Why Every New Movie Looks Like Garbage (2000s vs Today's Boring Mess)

Their life has completely transformed after taking the course, and with the Toolkit,
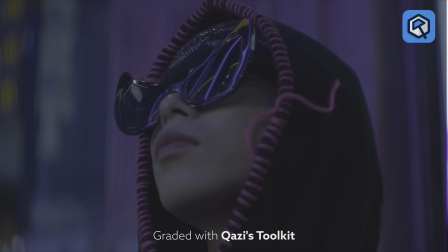4:13 people are saving hours and taking on more clients because of it, and their work is looking way more professional than before.
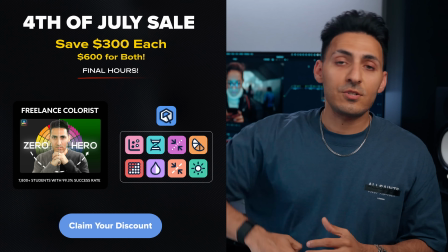4:20 Both of those products are still on sale. Links are in the description. Check it out, and let's get back to the video. And outside of these things, I feel like in general, like we're just trending toward this really flat,
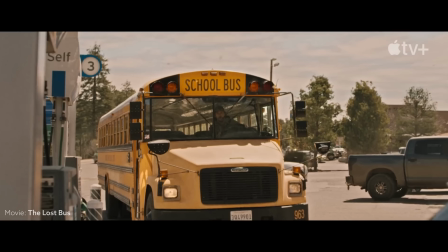4:35 pretentious, natural looking grades. And I'm not about it. I mean, just look at these movies. Are you going to sit around and talk about, oh my God, dude, have you seen the color of this particular film.
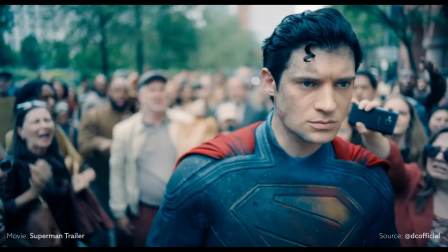4:47 It looks so amazing. I hate to call these specific movies out, but I mean, the new Superman trailer looks so bad.
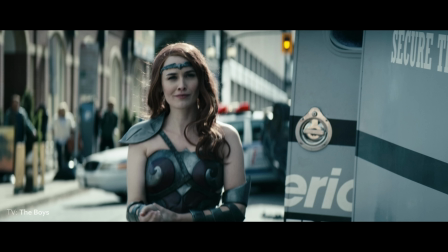4:54 The Boys look so bad. Amazon's TV show. I just don't understand. Even when they're going for an extreme look, they're just not doing it the way it was done.
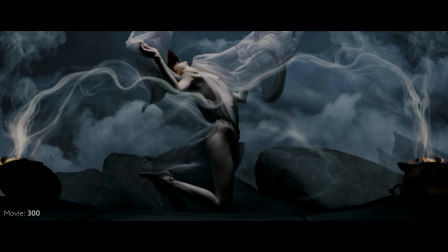5:03 I mean, think about the movie 300. I think that came out in 2006. That is more stylized than anything else, and it looks so phenomenal.
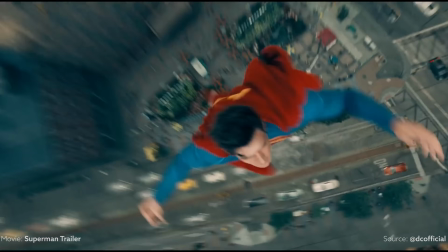5:10 So why does this Superman in 2025 looks like it was graded by, I don't know, an intern?
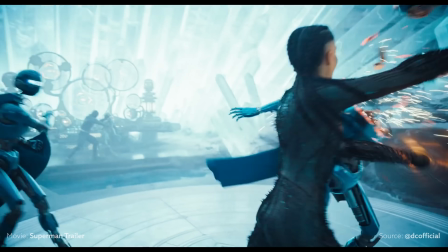5:17 I'm just looking at it from a professional eye, and I'm just really blown away that even when we're trying to create an extreme look, it's looking weird, and I think it has a lot to do with how it's being shot. And then secondly, even the movie like F1, Apple's movie, I'm looking at it, right?
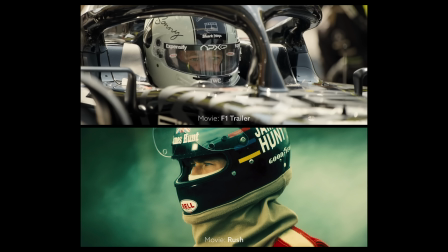5:31 And then I'm comparing it to Rush, and I'm putting the two together next to each other, and I'm just going, no freaking way. I'm so uninterested. It's so boring. I can walk outside and just look at the world with my own eyes and it looks so much better. I just don't know what is this new fad. I'm not getting it. I didn't get the memo.
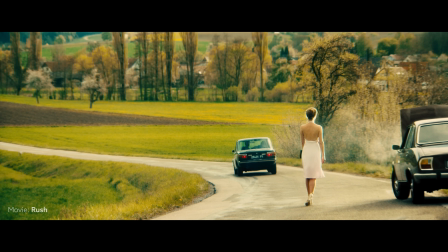5:50 And then you look at a movie like Rush, every single shot, every single scene, it's painted.
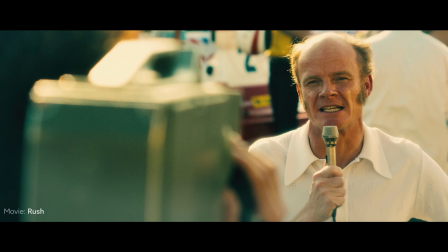5:55 It's so pretty. You want to just print it and post it everywhere. It just looks so good. And then this latest trailer that I saw, this is the one that inspired me to actually do this video.
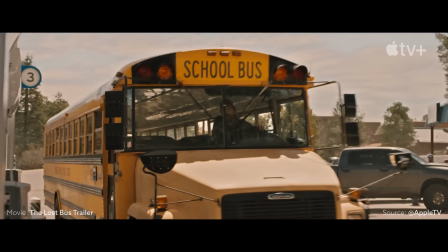6:06 It's called The Lost Bus. And just look at it. It is so mundane.
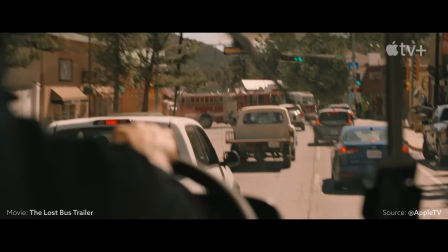6:12 It is so boring. And listen, I understand that sometimes you want to tell a story where there's not a lot going on and the
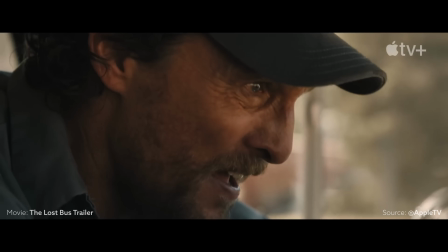6:18 person's life is really boring and you got to serve that story and you got to make the look boring. But what about a movie like Moonlight?
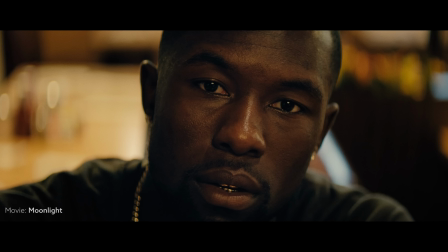6:26 His life is like completely a disaster and they could have just made it so uninteresting and so dull and so boring that we would have been like, F this.
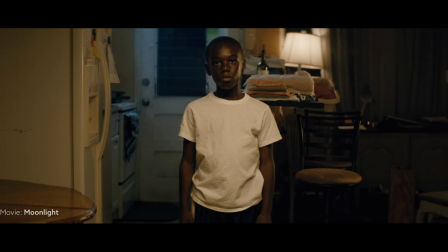6:35 But everybody mentions Moonlight. It looks so freaking gorgeous. So you can make ugly look really good too. You can make lifeless really good too. You can make somber really good too. There's just ways to go about it. I mean, think about a show like Queen's Gambit.
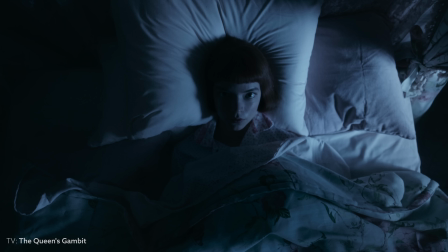6:50 When I think about it, when I think about her personality, how she was, and then how the color kind of played off of that, I bought it. Think about a show, The Handmaid's Tale, right?
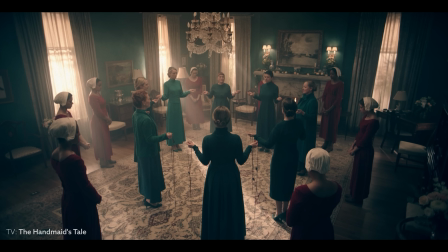7:00 Like what kind of scrutiny and what kind of terror these people are going through, and then the color is kind of going with it. I'm just like, I'm literally thinking about it, picturing these movies. Traffic.
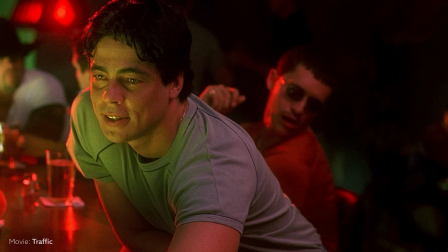7:11 They're just putting you in different locations and all of a sudden like color palette is comically crazy, right?
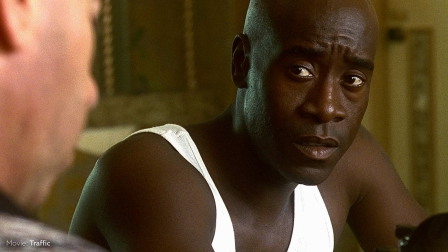7:17 But it just works because I don't have to think about it. When I'm watching that picture, it just takes me to those worlds and I'm traveling with them. And that's the power of color grading. This is why I fell in love with color grading. It was movies like Sin City, the first Transformers.
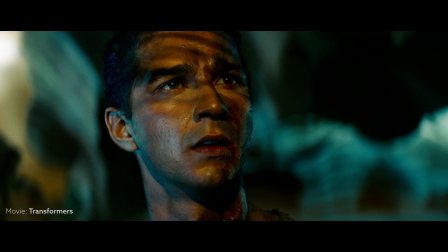7:31 Yes, it's really crazy, but bro, like that teal and orange is cool. Movies like Traffic, movies like 300, No Country for Old Men. It's so beautiful. And I feel like we just lost this.
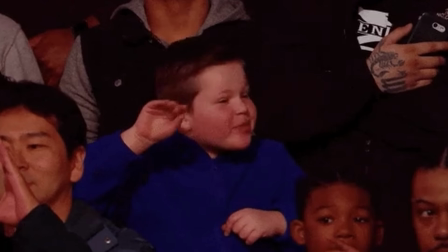7:42 And even when I make posts and everybody's just always like, a Rec 709 looks better, maybe half the people are just messing around.
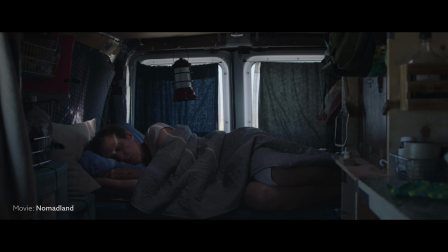7:50 Half the people are probably telling the truth because they're looking at this trend and they just think, this is cool.
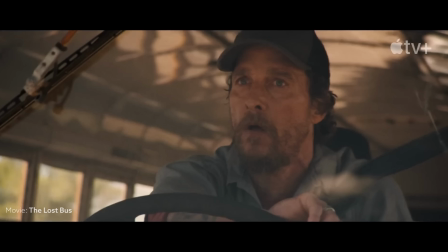7:55 This is the new trend and we must like it. But I refuse. I refuse to like it. For how much I love color grading and what got me into it, I feel like we're just going away from it and I'm not cool with it. I feel like we need to go back.
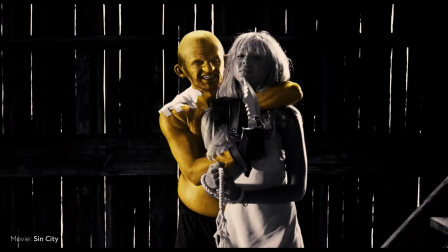8:10 We need to create more of those extreme looks to tell our stories with some exaggeration where it does something to us.